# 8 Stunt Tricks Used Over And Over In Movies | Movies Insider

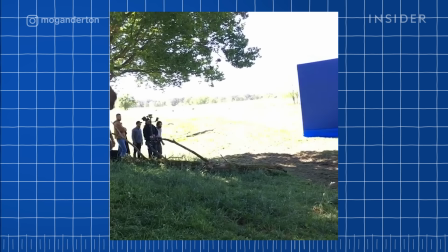It gives for this violent, this really simple but violent action.
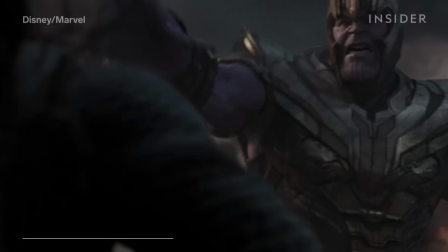The Dead Man can also be used to pull somebody off a horse, like you see here in this cut sequence from Chaos Walking.
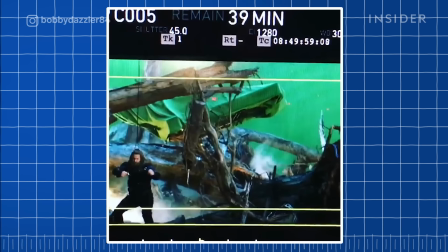And when Thor gets hit by Thanos in Endgame, both a traditional ratchet pull and a dead man were actually needed,
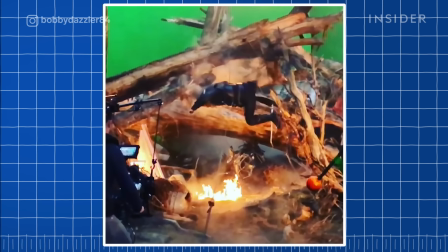so Chris Hemsworth's double, Bobby Holland Hampton, could be pulled forward and then thrown to the ground.
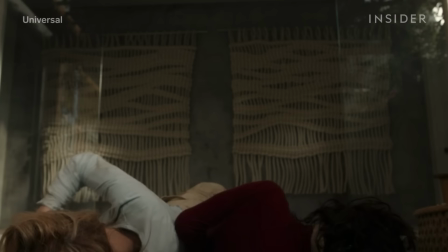Getting a stunt performer to go through glass, like in this scene from The Hunt, requires a lot more force than just a person's body weight.
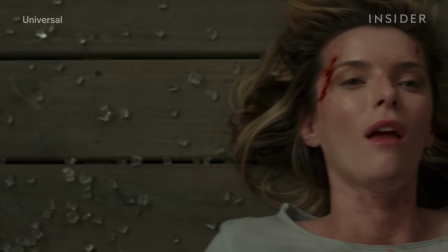When a character needs to jump or fall out a window, productions use tempered glass, which shatters into tiny, harmless bits instead of sharp shards.
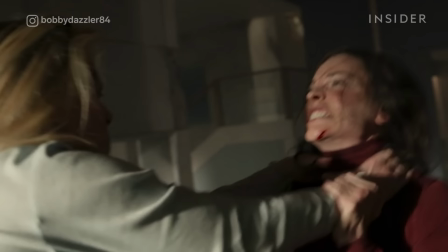But the glass itself is so strong, actors would simply bounce off it, as you can see in this gag.
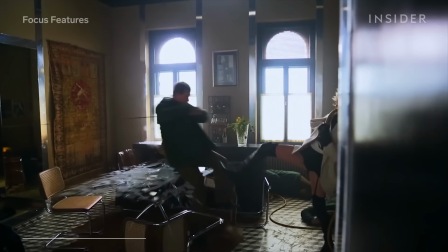So in these moments, the special effects team rigs the glass with explosives. Time to go off the exact moment the performer falls through.
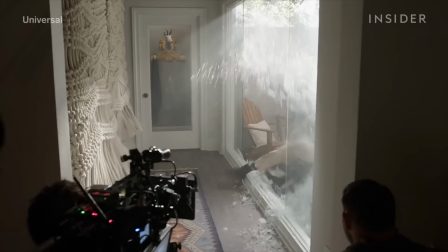By cracking it, you weaken the whole system. In The Hunt, the doubles were attached to a wire that pulled them backwards just as the explosives go off.
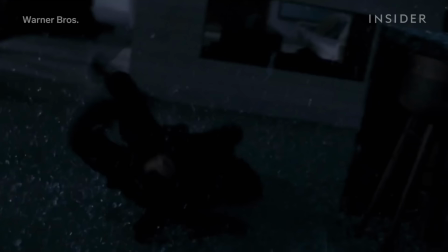Exploding glass also helped hoist stuntman Daniel Hargrave out a window in The Accountant.
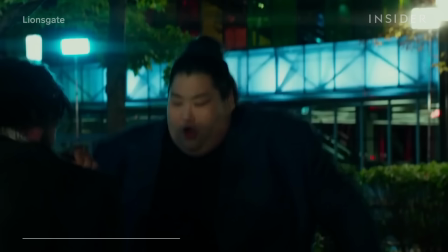If you look on the ground, you can see how tiny the broken glass pieces actually are. Stunt people are finding efficient ways to update this trick, too.
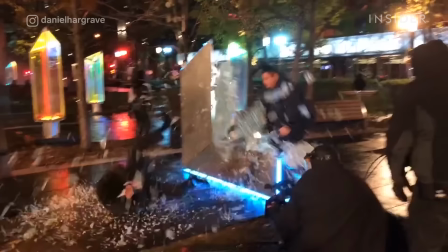In John Wick 2, the character is thrown through a glass sculpture. Basically, the performers had to hit the glass and let the computerized system do its thing.
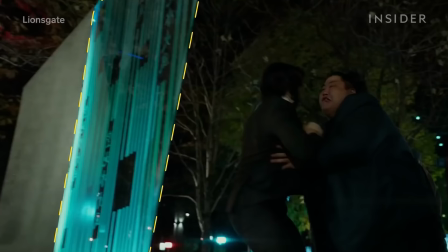They put four charges that were pressurized into the glass, so it was on a pressure system.
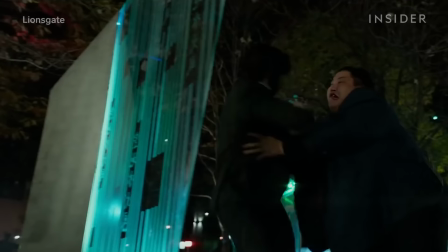As soon as that glass pushed against the charger, it had maybe like an eighth of an inch of pressure on it.
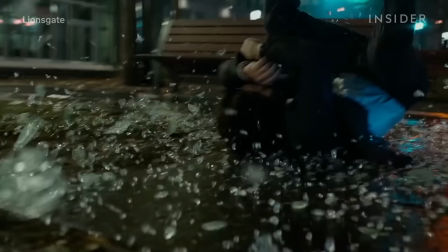So as soon as you'd push through, it would blow.
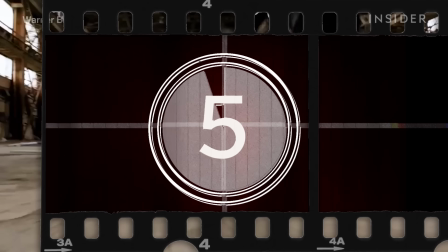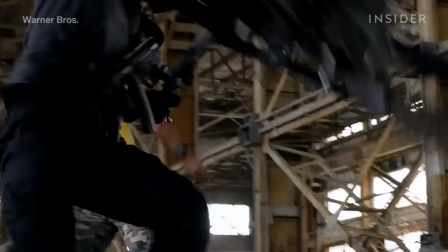This risky stunt from Central Intelligence, in which the rock's Bob Stone is hit in the head by a motorcycle,
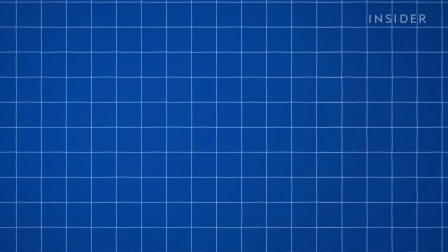was made possible by clever camera work and visual effects.
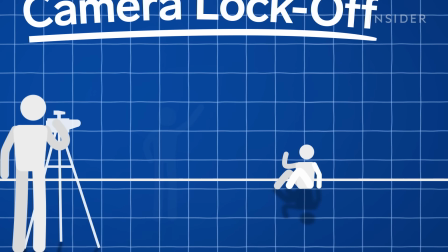In a trick known as a camera lock-off, two actions are shot separately from a camera that is locked into the exact same place both times.
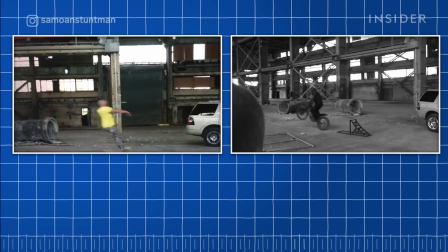Then those two shots are combined using visual effects. First, filmmakers shot a motorcyclist doing a backflip. Then in another shot from the same angle, stunt double Tanowai Reed was pulled back on a ratchet to imitate impact.
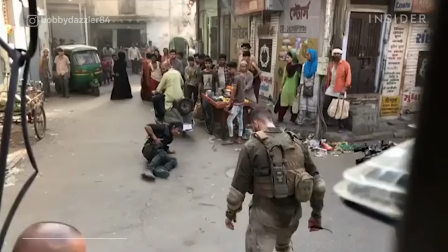The wires were erased and the two shots layered together into a seamless hole.
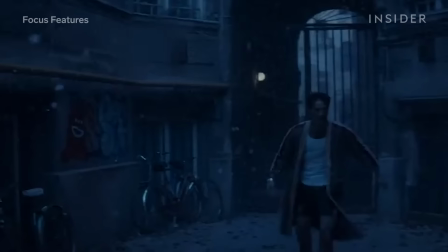For moments like this, stunt people can actually get hit by cars, but lock-offs can lessen the pain of vehicular hits.
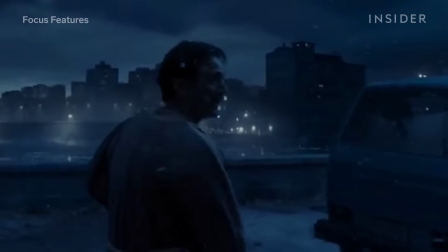Take this moment in Atomic Blonde, where Gascoigne, played by Sam Hargrave, is hit by a car and then smashed into a van in front of him.
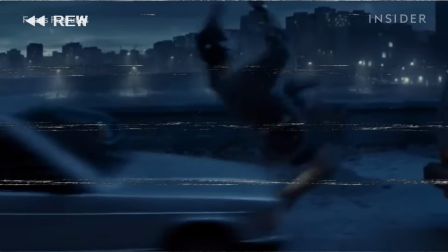Sam was on a ratchet, so he ran to his mark, and we ratcheted him into the van. So no car hit him, and then I was driving the car, and we just, same thing, lock-off, I slid in as if I hit him,
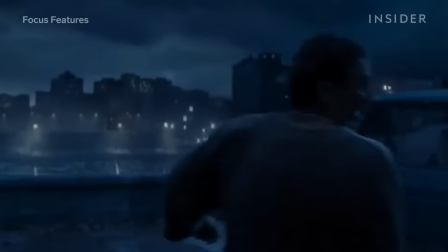and then they merge together and then he just turns and you see a wide shot of him getting hit and flipped into this car.
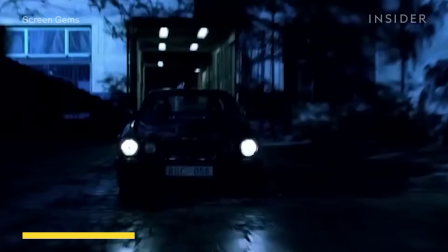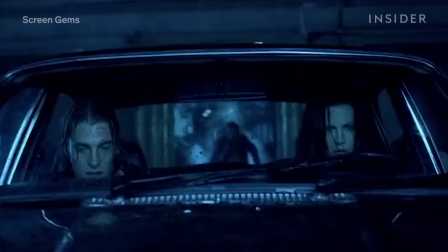In Underworld, the werewolf Lucian has to run at superhuman speed. And this isn't the work of CGI or camera tricks.
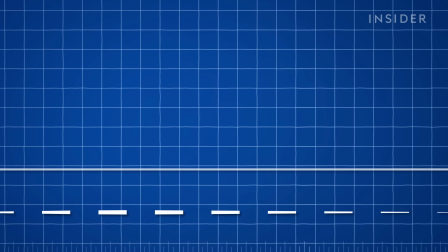It's actually a practical effect called a magic carpet. For this stunt, the crew will attach a large tarp to a vehicle.
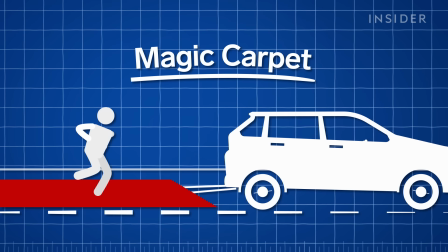The performer will start running on the smooth surface as the car drives, allowing them to run much faster than a normal human would.
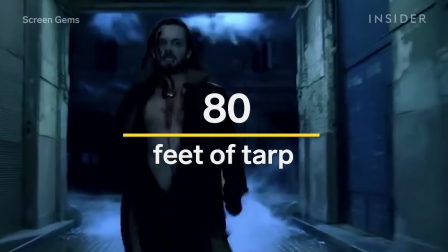Underworld stunt coordinator Brad Martin had actor Michael Sheen and a stunt double run on an 80-foot tarp attached to a car,
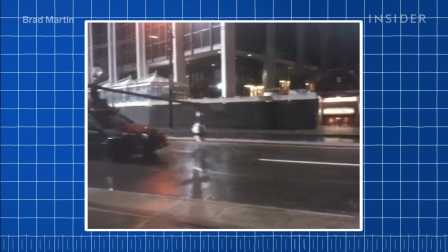creating the appearance of running at 35 miles per hour. It was so successful that Martin used it again in Underworld Awakening.
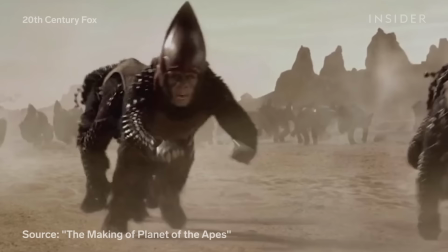It can make just about any type of character look like they have superhuman speed.
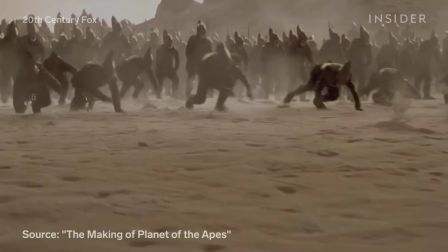Without a magic carpet, the actors in 2001's Planet of the Apes would never look as fast as apes on all fours,
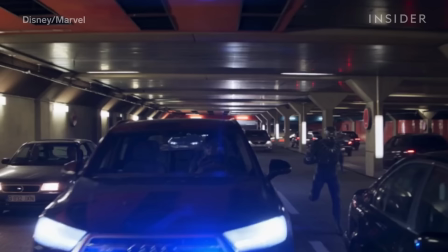and it's also why Black Panther looks so fast when he runs and jumps onto the back of a car in in Captain America Civil War.
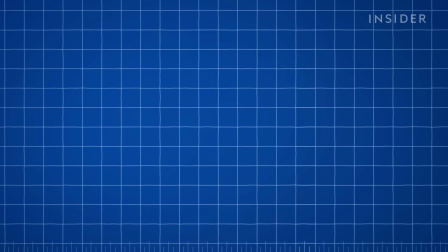However, this really only works on flat surfaces like asphalt.
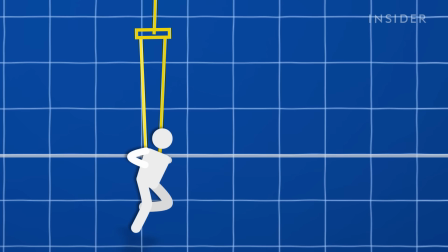For off-road terrain, stunt crews may use a weighted wire system attached to a winch, basically a giant spool, to physically lift and propel them.